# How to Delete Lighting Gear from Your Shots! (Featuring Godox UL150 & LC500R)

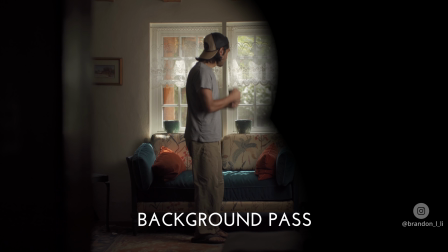[4:16]
Then in post, I masked out my half of the foreground pass, I filled it in with the background pass, and then I did some final color correction.
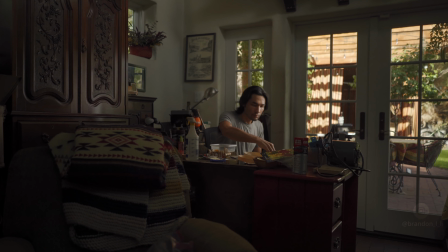[4:26]
Okay, next shot. Here's me working on something or other in my workshop, and to balance out the exposure of the foreground with the background,
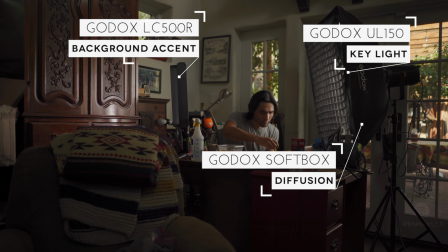[4:33]
I used the UL150 plus softbox as my key, and I used the LC500R just to add a bit of accent light to the furniture in front of me.
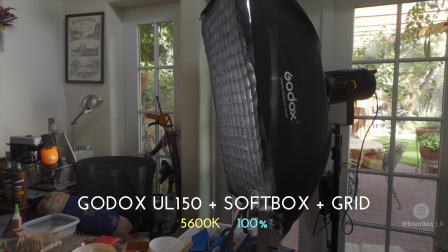[4:41]
Because it was so bright outside, I had to move the softbox really close to my face to get a decent exposure.
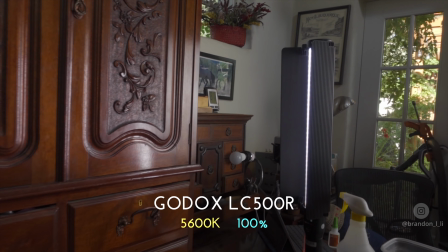[4:48]
And to get the angle of reflection I wanted from the LC500R, I had to put it in the frame near the armoire.
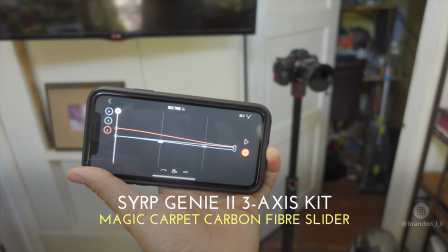[4:55]
And once again, I used my SYRP GENIE for motion control, and I triggered it remotely with the app.
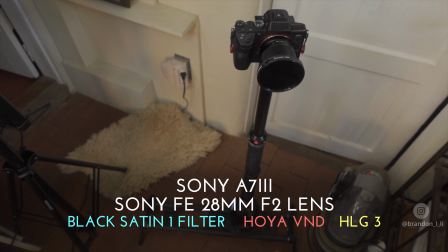[5:00]
The only difference in the camera here was the Sony 28mm f2 lens.
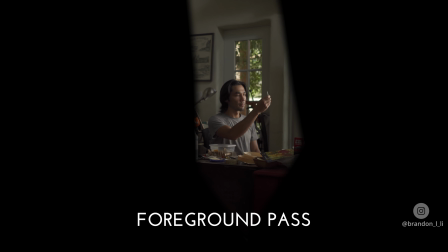[5:06]
In post, I masked out my foreground and I created a separate mask for the accent light.
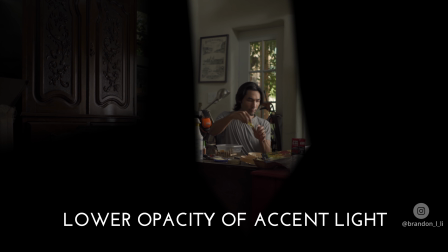[5:12]
Then I lowered the opacity of that accent light to make it more subtle. And then I brought in the background pass to fill things in and did some final color tweaks.
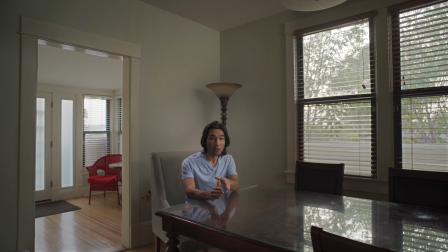[5:22]
The main thing to pay attention to here is if the lights cross over into any part of the shot where the subject's body is.
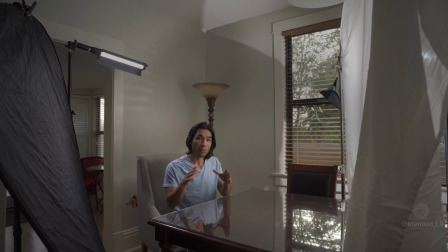[5:29]
So in this shot, I just had to keep the lights outside of the area where my body would be in the frame, and then I could pretty much do whatever I wanted with the lighting.
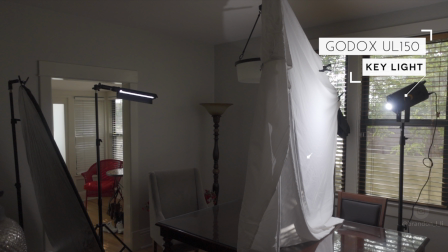[5:37]
Once again, my UL150 was my key light. I shined it through a big bed sheet as diffusion.
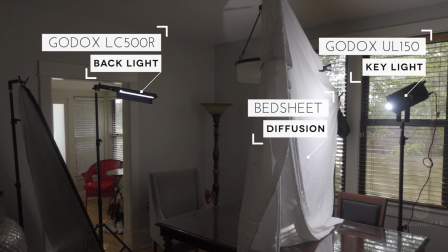[5:44]
I raised up my LC500R to use it as a backlight, illuminating my hair and my shoulders.
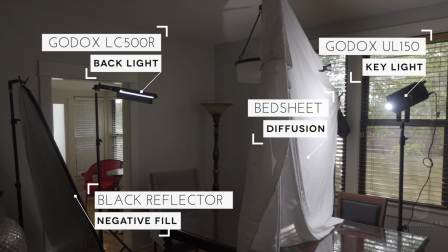[5:50]
And then I deepened the shadows on the dark side of my face by using a black reflector as negative fill.
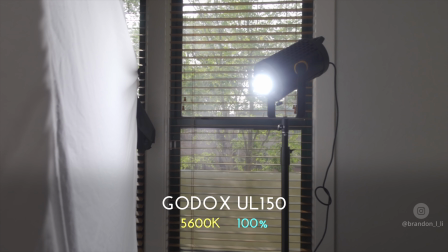[5:56]
I didn't use a softbox this time because I wanted that bed sheet to spread out the light as much as possible, creating an even softer source on my face.
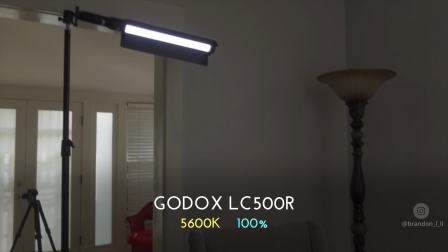[6:05]
Both my lights were set to 5600K at 100% output because I wanted them to blend perfectly with the daylight and appear to be coming from the windows.
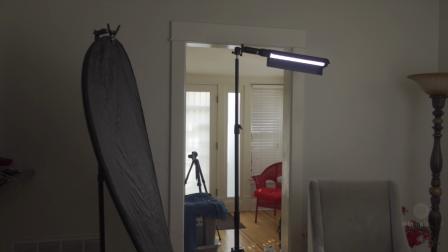[6:13]
And I used this big reflector to try to take out as much light from the shadow side of my face as possible to create interesting contrast.
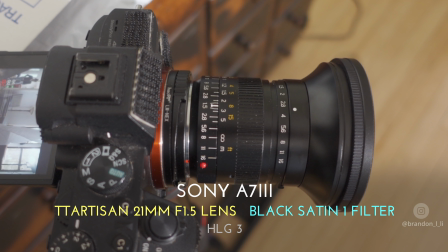[6:21]
I changed out lenses to the TTARTISAN 21mm f1.5 to get an even wider field of view.
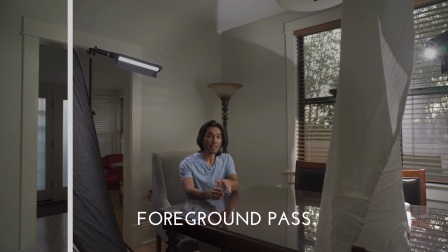[6:27]
This time I did a lot more passes, starting with the foreground, then backing off the key light and doing just a pass with that light,
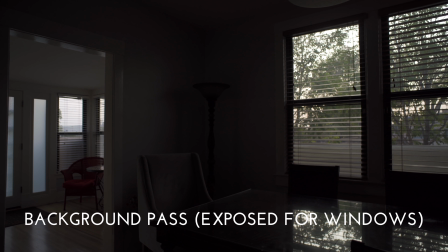[6:34]
then a background pass with no lighting, then another background pass where I lowered the exposure to bring back the highlight detail outside the windows.
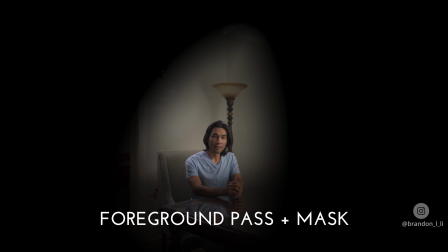[6:42]
And then in post, I masked out my foreground,
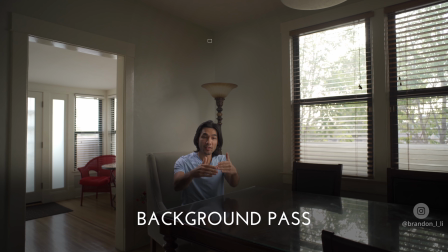[6:46]
I filled it in with the background pass, I brought in my key light pass, setting the blend mode to lighten.
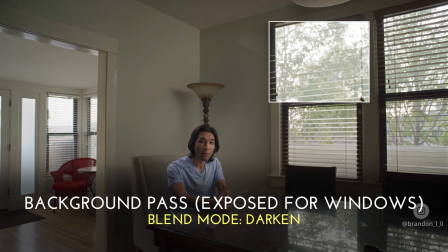[6:54]
And finally, I added the darker background pass, setting the blend mode to darken.
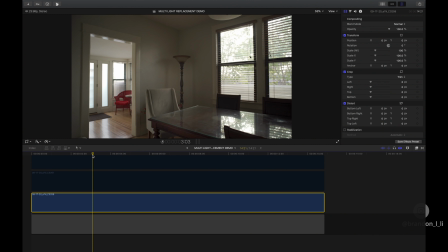[7:01]
In case you're not familiar with the blend modes that I demonstrated there, I'm going to go a little bit more in depth as to how that works. So here we have the background layer, and the blend mode is normal. You can see that here, blend mode normal.
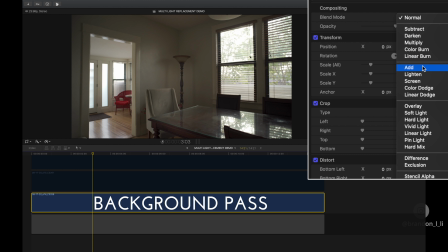[7:14]
And it has all these other blend modes that you can use that control how one clip will interact with another clip when you stack them on top of each other in layers.
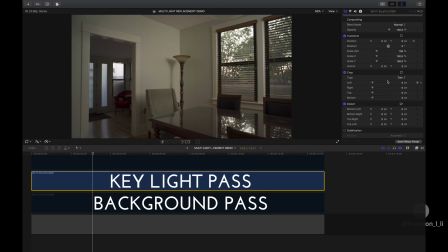[7:23]
It's just like Photoshop. So I'm going to leave this one at normal. But for the layer above it, the key light pass, I'm going to want to change that transfer mode. Basically, I only want this layer to brighten what's underneath it.
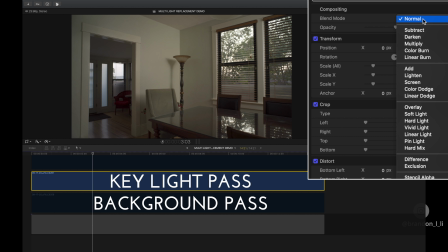[7:36]
So I'm going to change the blend mode to lighten.
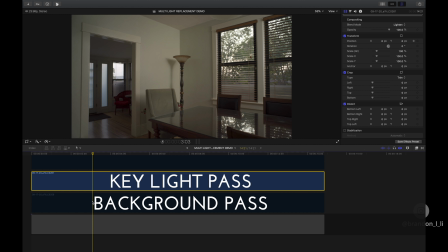[7:39]
Now you don't see any effect yet, but watch what happens when I turn back on the background layer.
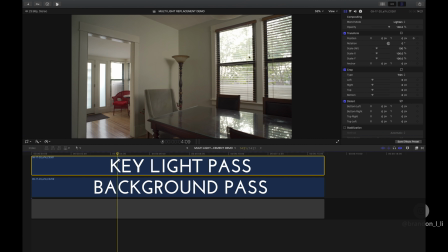[7:47]
It's like I just turned a light on in the room. At the moment, all the key light layer is doing is adding brightness to the layer below it. That's why it looks like I'm turning a light on whenever I enable the layer, and it looks like I'm turning a light off when I disable it.
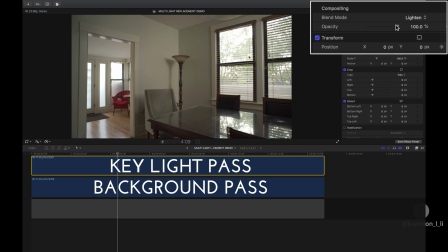[8:01]
So the cool thing about this is I can adjust the opacity, and it's effectively like dimming a light. See that? Okay, so I'm going to set that opacity how I like it, around 60%.
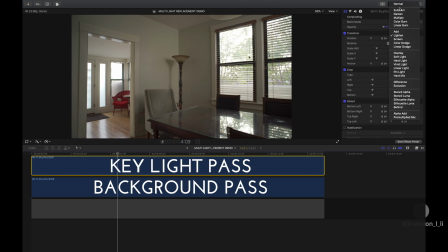[8:16]
Now let's see what it looks like if I change back to normal blend mode and I adjust my opacity.